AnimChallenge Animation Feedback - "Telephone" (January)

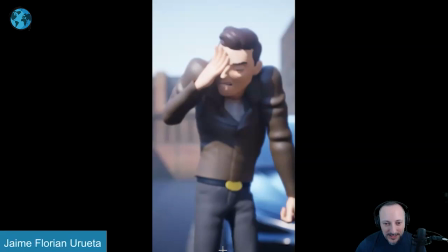(24:21)
it's neat uh my pinky let's see am i seeing a rotation in the wheels
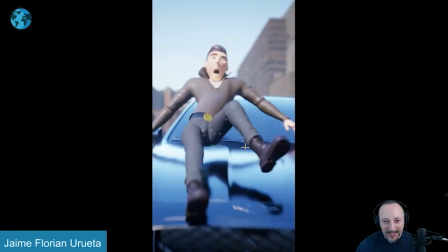(24:30)
i'm not sure so i wanted to check how detailed that is what is that it must be
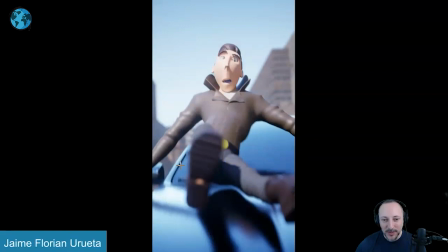(24:35)
just a light or is this something i don't look at the detail anyway i'll leave it at that i'm starting to
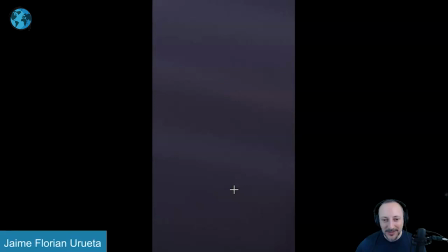(24:40)
noodle things for for weird reasons also weird reasons like that belt is really locked
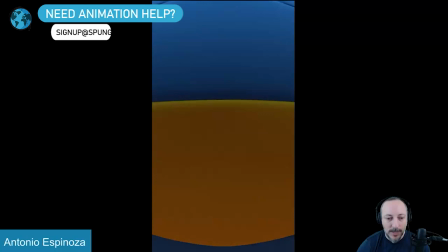(24:46)
i'll lose two frames here anyway i'm gonna leave it at that it's really great clip great idea a really nice presentation alrighty there's sound let's play this in full first
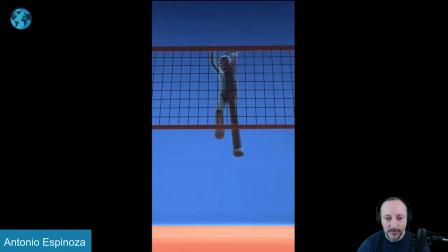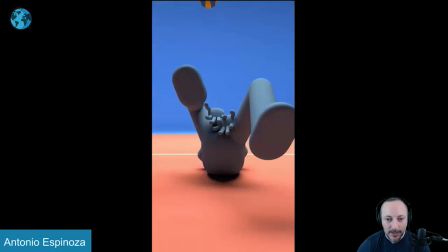(25:00)
it's very cool i do love the sounds actually bring the sounds down though
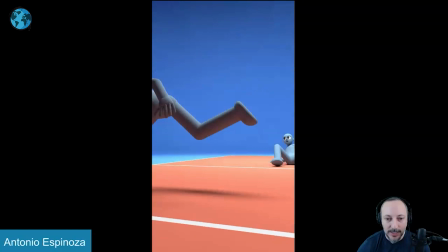(25:04)
there's a lot of stuff that i really like hey just feel the sound is already cool but the presentation is neat i like the colors i like the renders it's just clean and simple
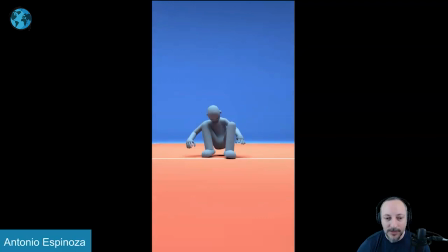(25:14)
nice little camera move too if you watch this in real time nice little pan and even bit of a translate back pan
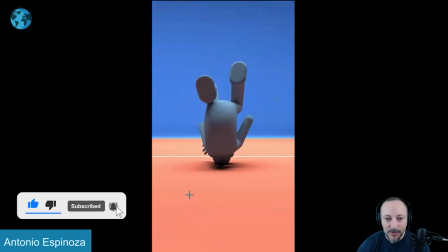(25:23)
and tilt right there it's really neat also animation wise i think it's really neat where right off the bat we have just enough asymmetry to go in there you can see
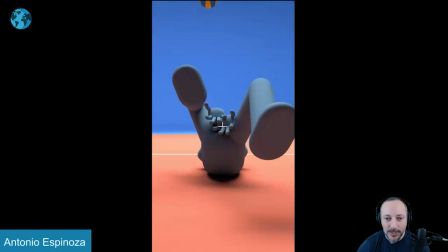(25:32)
this too as the character goes back if you look at every frame there's always something differently pose now speaking of posing i would be careful i know this is fast but i would still have something where you the foot is a bit further out so we have a little bit of that leg
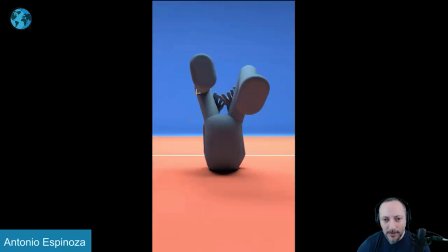(25:51)
here we understand that where that knee fold is kind of like in here that's already better so be careful
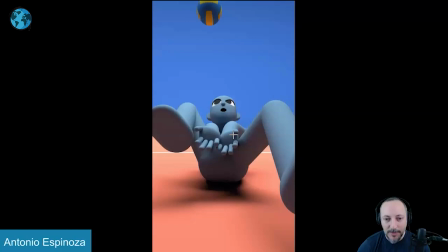(25:59)
in spacing this out i know this is just over one frame but since every frame is already different
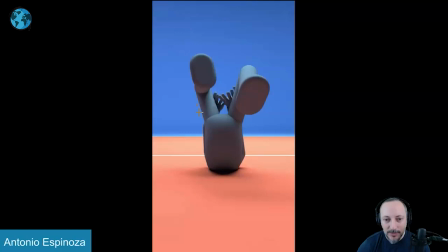(26:03)
enough you got asymmetry the eyes everything there i would just be careful and really push that even here a little bit or the leg out give us a bit more even here this feels like a half an arm
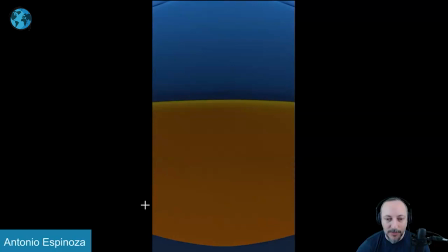(26:16)
that gets better again i'm extremely picky here over each frame but it's because it's cool what i also like here's that as we go back right this is just a
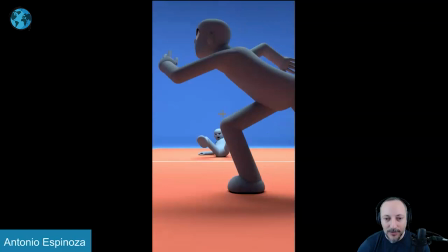(26:23)
couple frames we just get used enough to this character and as it slows down the other character comes in
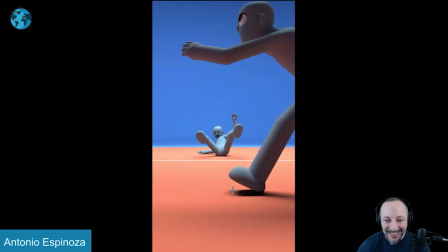(26:33)
it's a fun rig too simple enough but really really cute probably does not have a foot roll
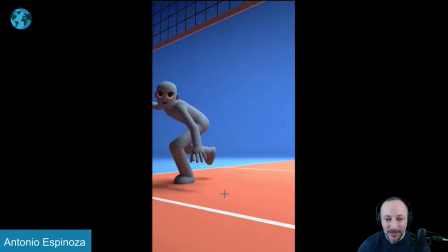(26:40)
probably because it's too simple i'm not sure but that would have been something
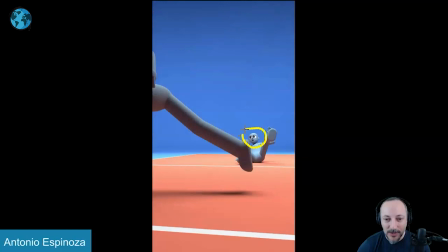(26:44)
just be kind of resting on that the toe just a bit long but it's fun how
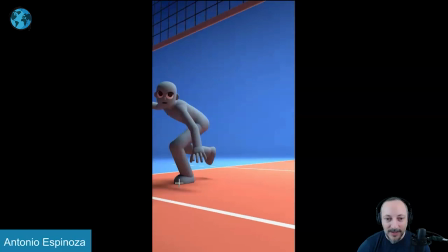(26:50)
he's already starting to look over with the big white eyes it gives us a clear direction it's
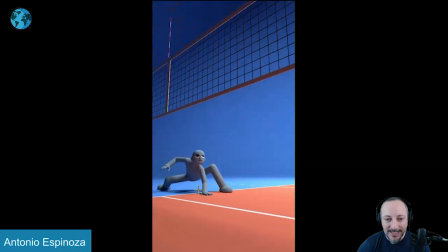(26:56)
really neat that's your Classic three-point landing pose, but still very clean and clear. It's just enough of a bend. I was going to say maybe bring down the knee a bit lower, but actually not the bad. This gives us a bit of a that in like this.
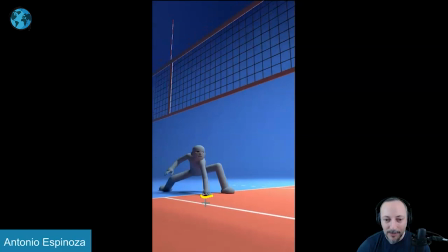(27:12)
We understand that there's the pressure there, like that there's finger animation. You're detailed. I'm always, always looking at your animation, how much polish someone puts in. You can see how it changes. Although you're a bit long on the fingers out, I would probably roll in just a bit at this point, personally.
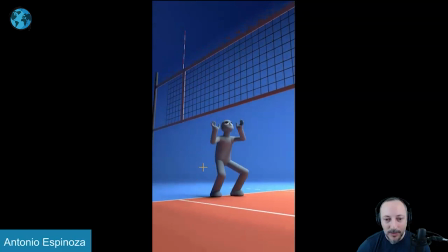(27:31)
This is cool, too. Here you go up. I'll probably go over a bit and then down. I know there's enough time for that. But it could be neat to have a little bit of like that versus that. But again, asymmetry is good. You got full extension. Not quite. I was going to say full extension.
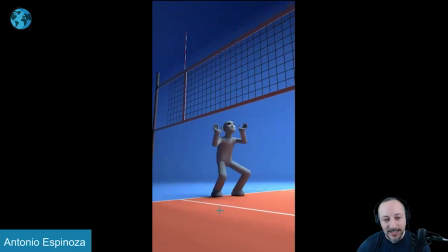(27:47)
Not quite. I will push this. Let's see the next frame. No, it's immediately bent. I will give it a one frame. If you watch this. i sense it but it's not crazy i would still give this a full frame of extension stretch
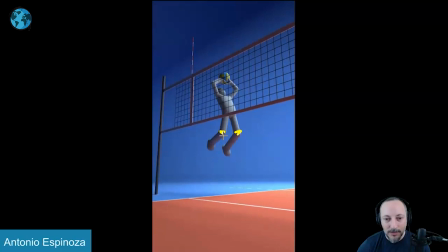(28:02)
out those legs and careful when he goes back there is a weird pivot off the kneecaps where it feels locked right through there so continue a bit over the moving holds in terms of the the roots going
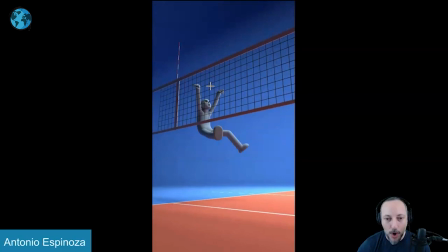(28:17)
up and then down but it's cute I love this too that it's the jaw going out this way at